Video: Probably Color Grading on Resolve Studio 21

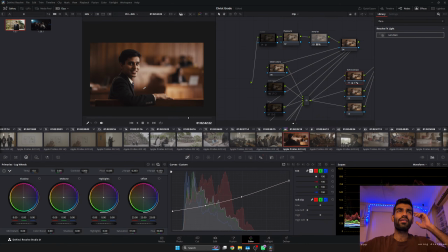this is still a better situation to be in. Although it looks very cinematic the way it is, I just without taking away how good it looks out of camera,
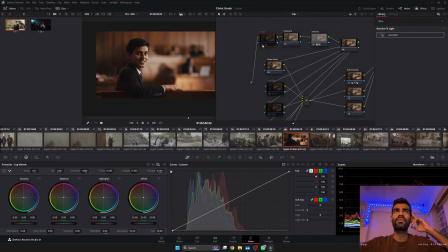how can I add a little? Maybe this is adding a little bit of red, so red helps. And 5 concurrent viewers, thank you. Ask questions, use chat, please write something.
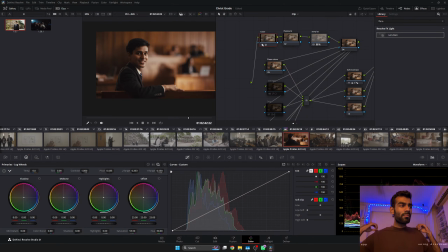I'm here to talk about anything you want, be it your personal life or your emotional life or your or your girlfriend's life.
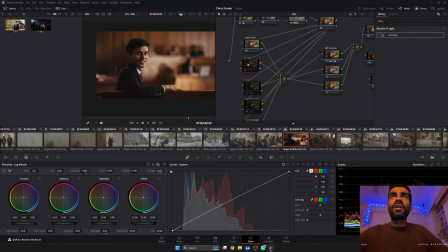Color on off. Light. Okay, now let's add light. So this is add light. We definitely don't need to add light here. We'll add light where the light is. It always needs to support the logic at times until we
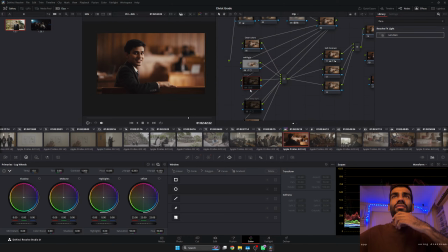are in an extreme fix that some illogical thing is to be done. Okay, let's see what is this doing. Reset. And what is this doing?
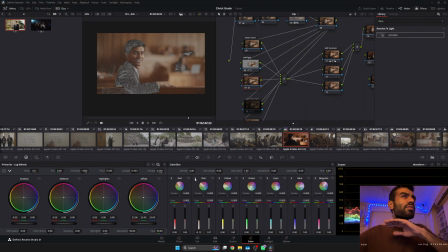Oh, everything is skin. According to this, every damn color on this palette is skin. Good. Let's go. Yeah, let's keep it the way it was. Like this. Saturation can go
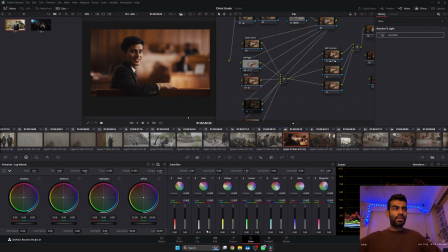0.03 and
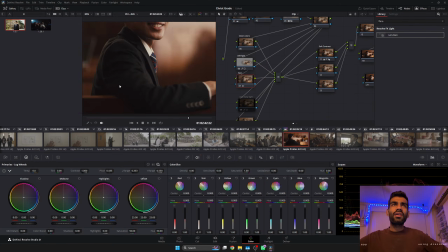yeah, this is good. One thing I still find problematic is there's no other color. The blue, clean blue, let's clean blue a little. थोड़ा सा ही है.
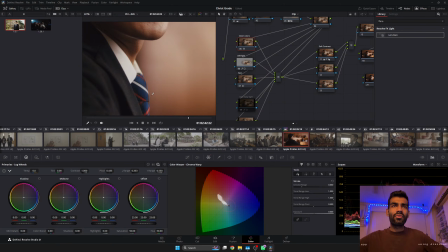Let's give the blue a fair blue thing.
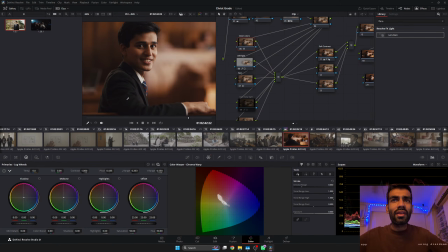I wish there was a little more blue. And then I'll have to, my heart says, let's make the black neutral.
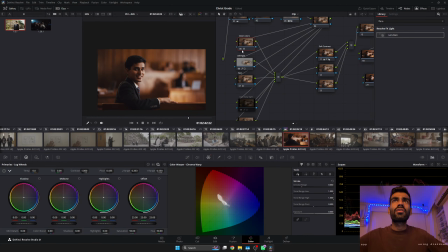Let's not push too much. Yeah, these colors are cleaner. If I see disable, enable, on the shadows, on the tie, it cleans the blue.
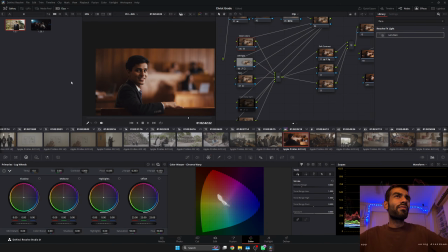because everything is so warm. You feel like, is there a warm filter over it, or was the white balance off, or is there something wrong with it?
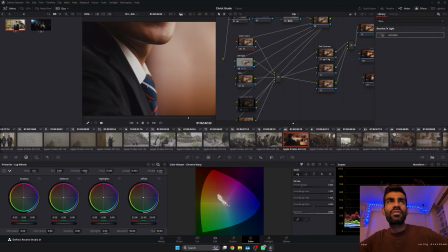But when you see the colors in the true colors, और तब सही लगने लगता है.
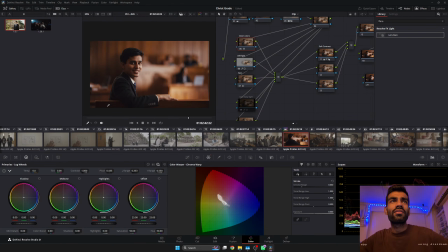So that's why we bring the neutrality back to the grays and blacks, and we try bringing the vividness in the warmth to the other side, which is the blue.
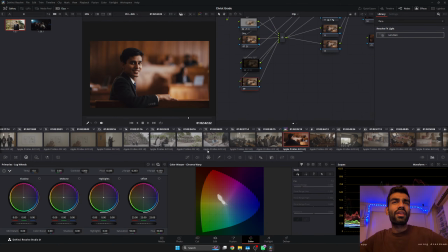Not too much of it. I think there's no other way out. I'll have to put a power window on his face and reduce the contrast too much. I hope you get it. This is not about racism, but this is about.
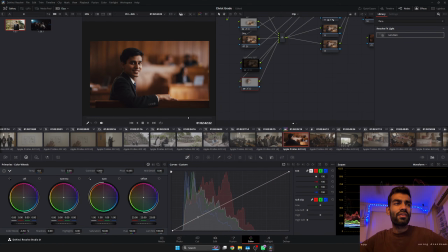And also, saturation is too much on his face. I need to reduce the color boost by like -6 or something. -5. ओके, नॉट बैड, नॉट बैड. तो ये पीछे मुड़ेगा और बोलेगा MDH मसाले सच सच.
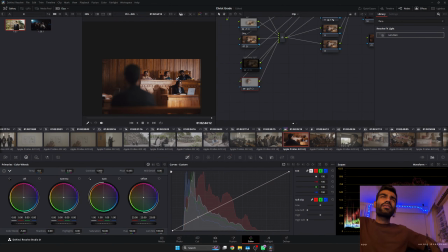I feel like the shadows are still too strong. How do I mean, I get how the frame is. Uh, yeah, just the shadow killer needs to reduce.
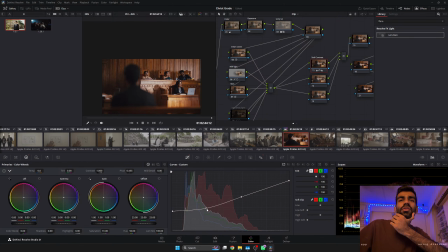Turn it on and reduce this.